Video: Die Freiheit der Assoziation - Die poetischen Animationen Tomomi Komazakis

Diese Unsicherheit in der Zuschreibung von etwas Vagem nutzt Tomomi Komasaki als Element ihrer Animation bewusst aus und erzeugt derart Bilder zwischen den Bildern,
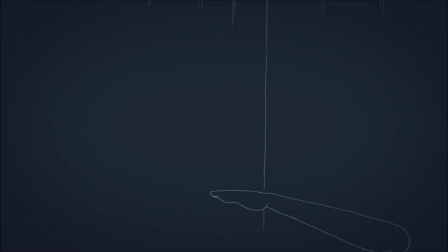[4:20]
die von unkonkreten, aber auch konkret erscheinenden Eingebungen entworfen werden, sowohl von ihr als auch vom entsprechenden Publikum.
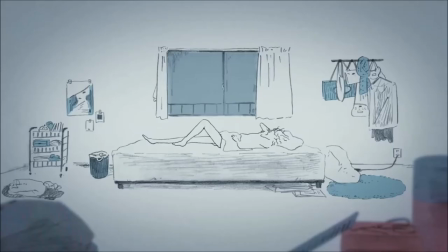[4:27]
Jedoch verwendet sie in ihren animierten Kurzfilmen durchaus auch eine Montage von Einzelbildern,
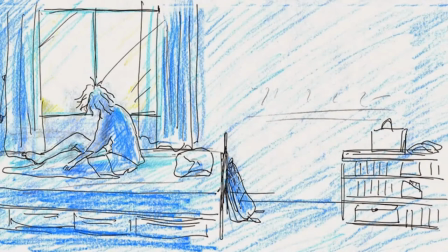[4:32]
die sich mehr oder weniger eng der Mechanik der Eisensteinschen Attraktionsmontage annimmt, ohne dass sich hier etwas Kryptisches dazwischen mischen würde.
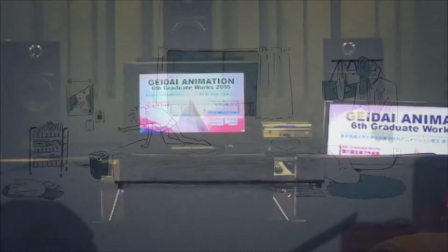[4:40]
In einem Interview, das sie anlässlich der 6.
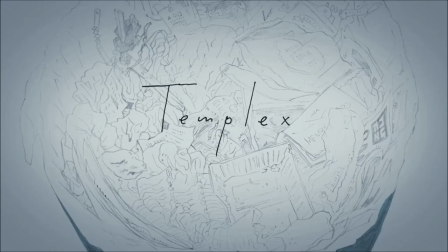[4:42]
Gidai Animation und ihrem damals jüngst erschienenen Kurzfilm gab, war zu lesen, dass ihr bei diesem Werk am wichtigsten gewesen sei,
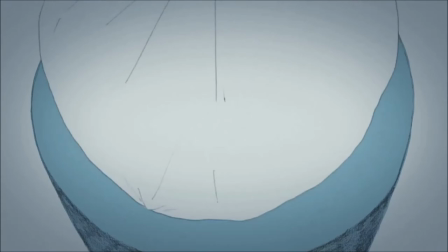[4:50]
dass beim Ansehen ein sofortiges Verstehen ihrer Ideen und des Geschehen möglich wäre.
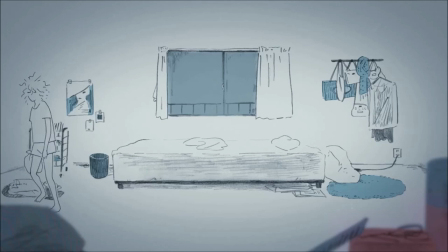[4:55]
Denn ob zwar sie sich mit dem Thema Haar hier denkbar klar war, was darstellbar war,
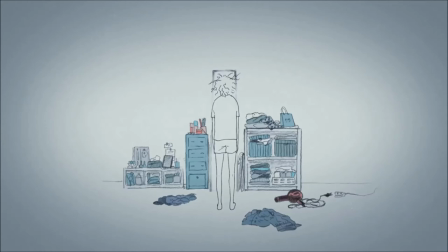[5:00]
nämlich eine Protagonistin mit einem Haarkomplex, war ihr Vorgehen zwar geplant, jedoch hielt sie sich nicht akribisch an jene Stichworte,
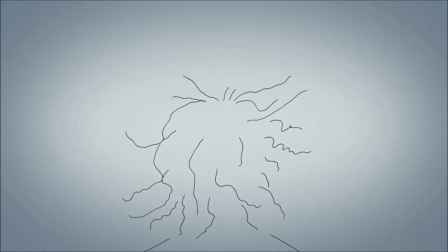[5:06]
die sie nach der Themenfindung niedergeschrieben oder in skizzenhaften Zeichnungen gesammelt hatte.
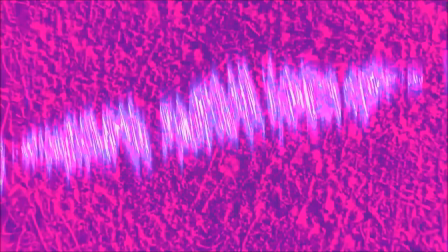[5:12]
Ihre Werke scheinen allesamt dergestalt überlegt angelegt zu sein, dass sie unentwegt bewegt wirken,
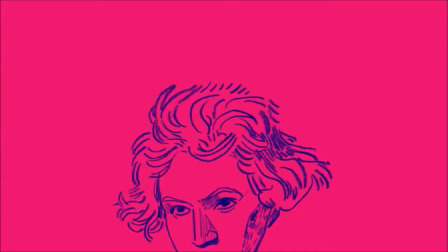[5:17]
was den wild variierenden Wechsel von verschiedenen Vorstellungen, visuell vermittelt, trefflich rahmt und eine Offenheit der narrativen Struktur erzeugt,
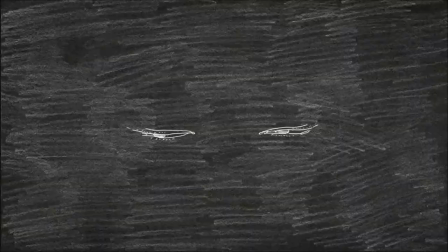[5:25]
die den meisten kurzen Animationsfilmen von Tomomi Komasaki anhaftet und diese auf die unterschiedlichsten Weisen interpretierbar,
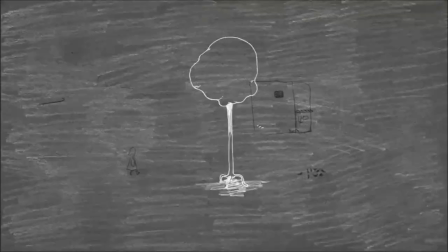[5:32]
aber vorderhand erfahrbar macht.
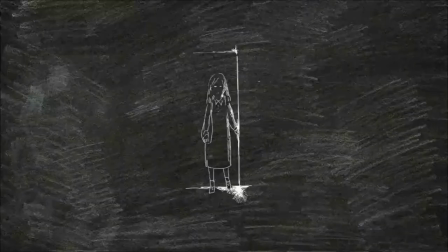[5:35]
Was in diesem Video gesagt wurde, bezieht sich vordergründig auf Tomomi Komasakis universitäre oder anderweitig ungebundene Arbeiten, die ihr Schaffen in seiner freiesten und kreativsten Form erkennbar werden ließ.
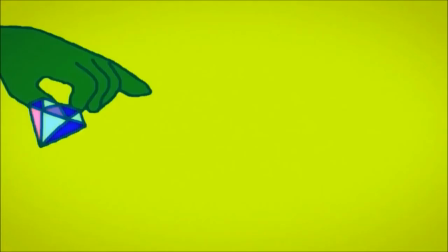[5:46]
Und weit weniger auf ihre werbende und entwerfende Erwerbsarbeit des letzten Jahres, auch wenn diesen Animationen gleichfalls manch interessanter Aspekt innewohnt.